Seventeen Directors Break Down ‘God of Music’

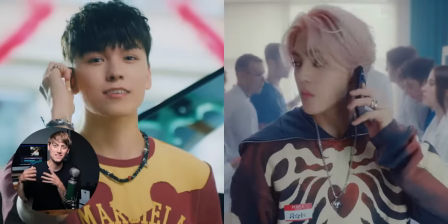1239s
The fact that even though he was injured, that you were able to integrate him into the music video so well, so seamlessly. That's so good.
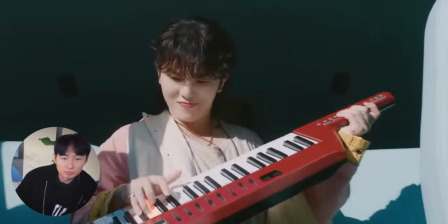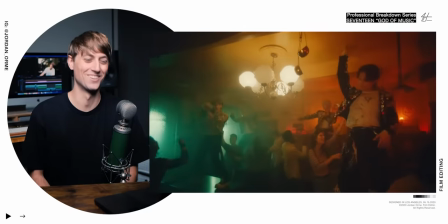1251s
So good.
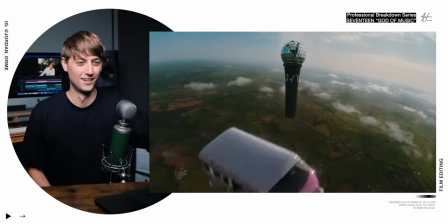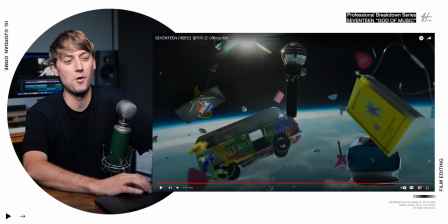1262s
A little birdie told me that this microphone might actually be in space. So tell me the story behind this. There are a lot of things to say about this scene.
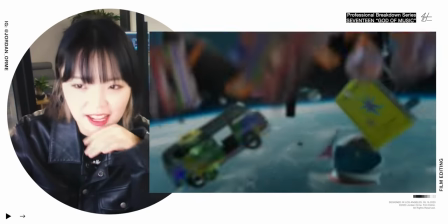1273s
There's a vault. It's not CGI. The microphone actually went to space.
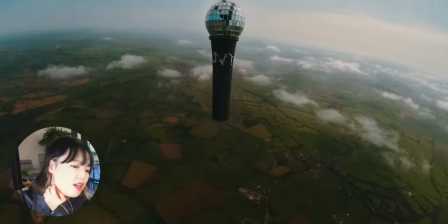1279s
Wow. We thought of having it like CGI. But then if we do it like that, it wouldn't be as meaningful. So this is the actual earth that we're looking at. Like that's real. Oh my goodness. And the lyric for this part is 17 to the world.
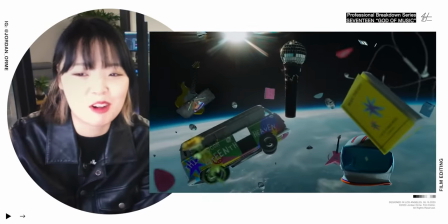1296s
What is the best way to show the fight for the world before it should be space? Oh, I can't believe that you were like, okay, what's a way that we can show music going to the world? I got an idea. Let's actually show the entire world. Like, actually.
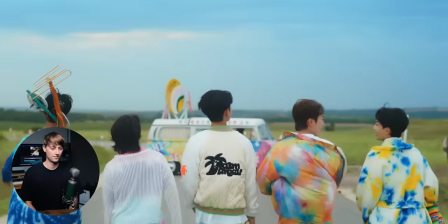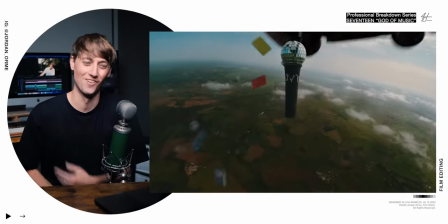1318s
That's so awesome.
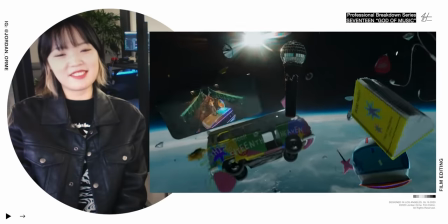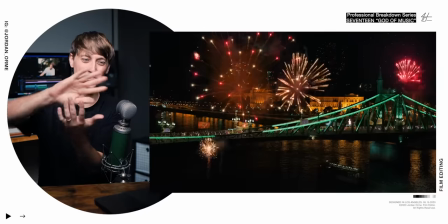1324s
And that phone transition?
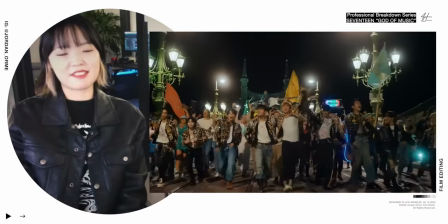1330s
This video just gets crazier and crazier. It doesn't stop.
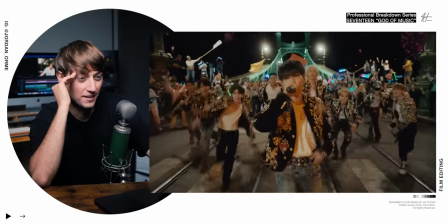Okay. Not the split screen mic handoff. That's crazy. How many people did you guys have? This is crazy. The scale of this. What is happening? That's our secret. That's something that we cannot reveal. But let's say not everybody is real.
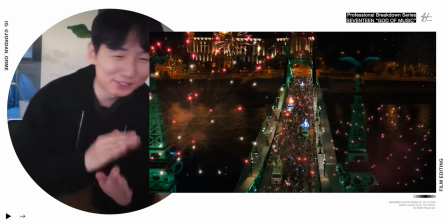1364s
In this scene, do not frame by frame. Sorry. I couldn't resist. I'm so smart. Okay, we're just going to skip this. We're going to skip this.
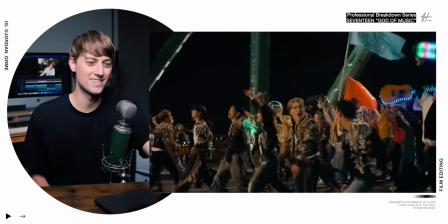1377s
It's so good. You sell it so well, though. So everyone can enjoy music regardless of where they're from, what languages they speak.
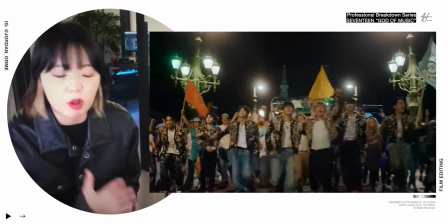1388s
So in the vast wide scene with all the fireworks, everybody's enjoying it.
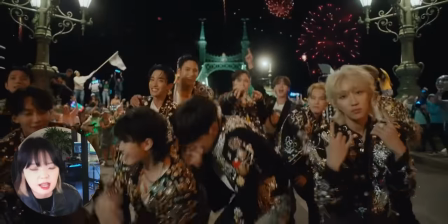1393s
Just like this album's title, Seventeen's Heaven. It's something that sounds impossible, but it's happening.
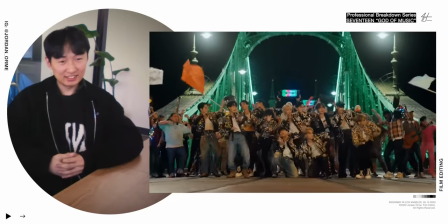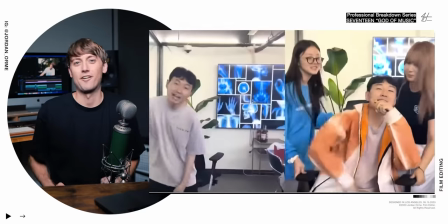1405s
Okay. The mic handoff. Come on. Like, these ideas. How? You guys don't run out. How? You still get reels on TikTok. What? I need to start doing that, too. Oh, my goodness. Follow TikTok. I'm over here taking notes, guys.
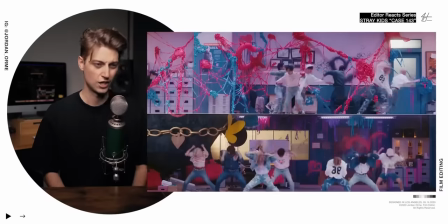1422s
You know, we actually did the horizontal split screen in Stray Kids case 143.
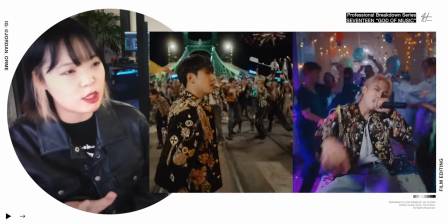1428s
Since then if we use it correctly it is very effective.
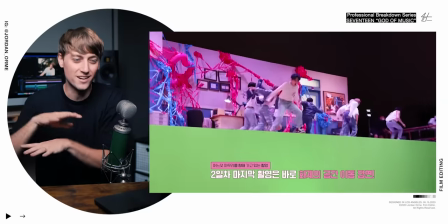1432s
Yes, because you guys did case 143 And I saw you guys had like a whole green screen set like you went hard for that one. That one was crazy I'm just gonna call you guys 725 the split-screen masters I don't see anybody. I don't see anybody doing it better
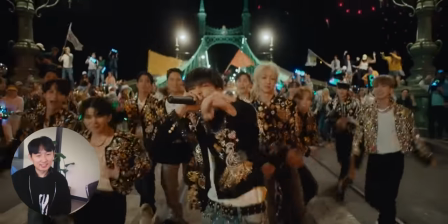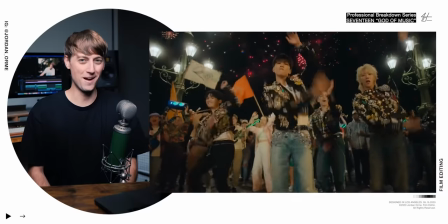1456s
The mic drop
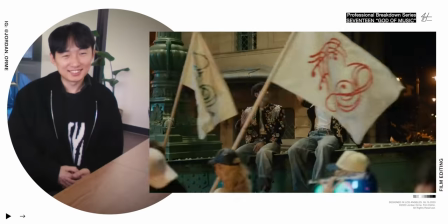That ending transition was crazy.
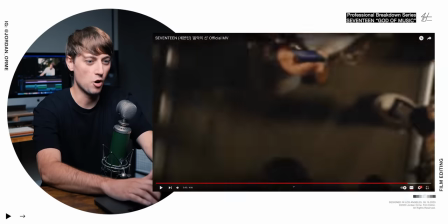1465s
We got our boy in the hospital room It turns into the phone on an overhead shot and then we have it looks like we blend into a new shot
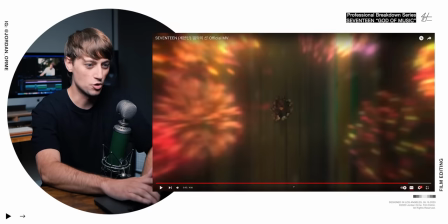1473s
here Or if it's maybe just later in the take or something and then we zoom out to reveal Them on the earth that is
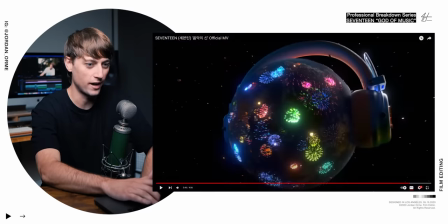1481s
now wearing headphones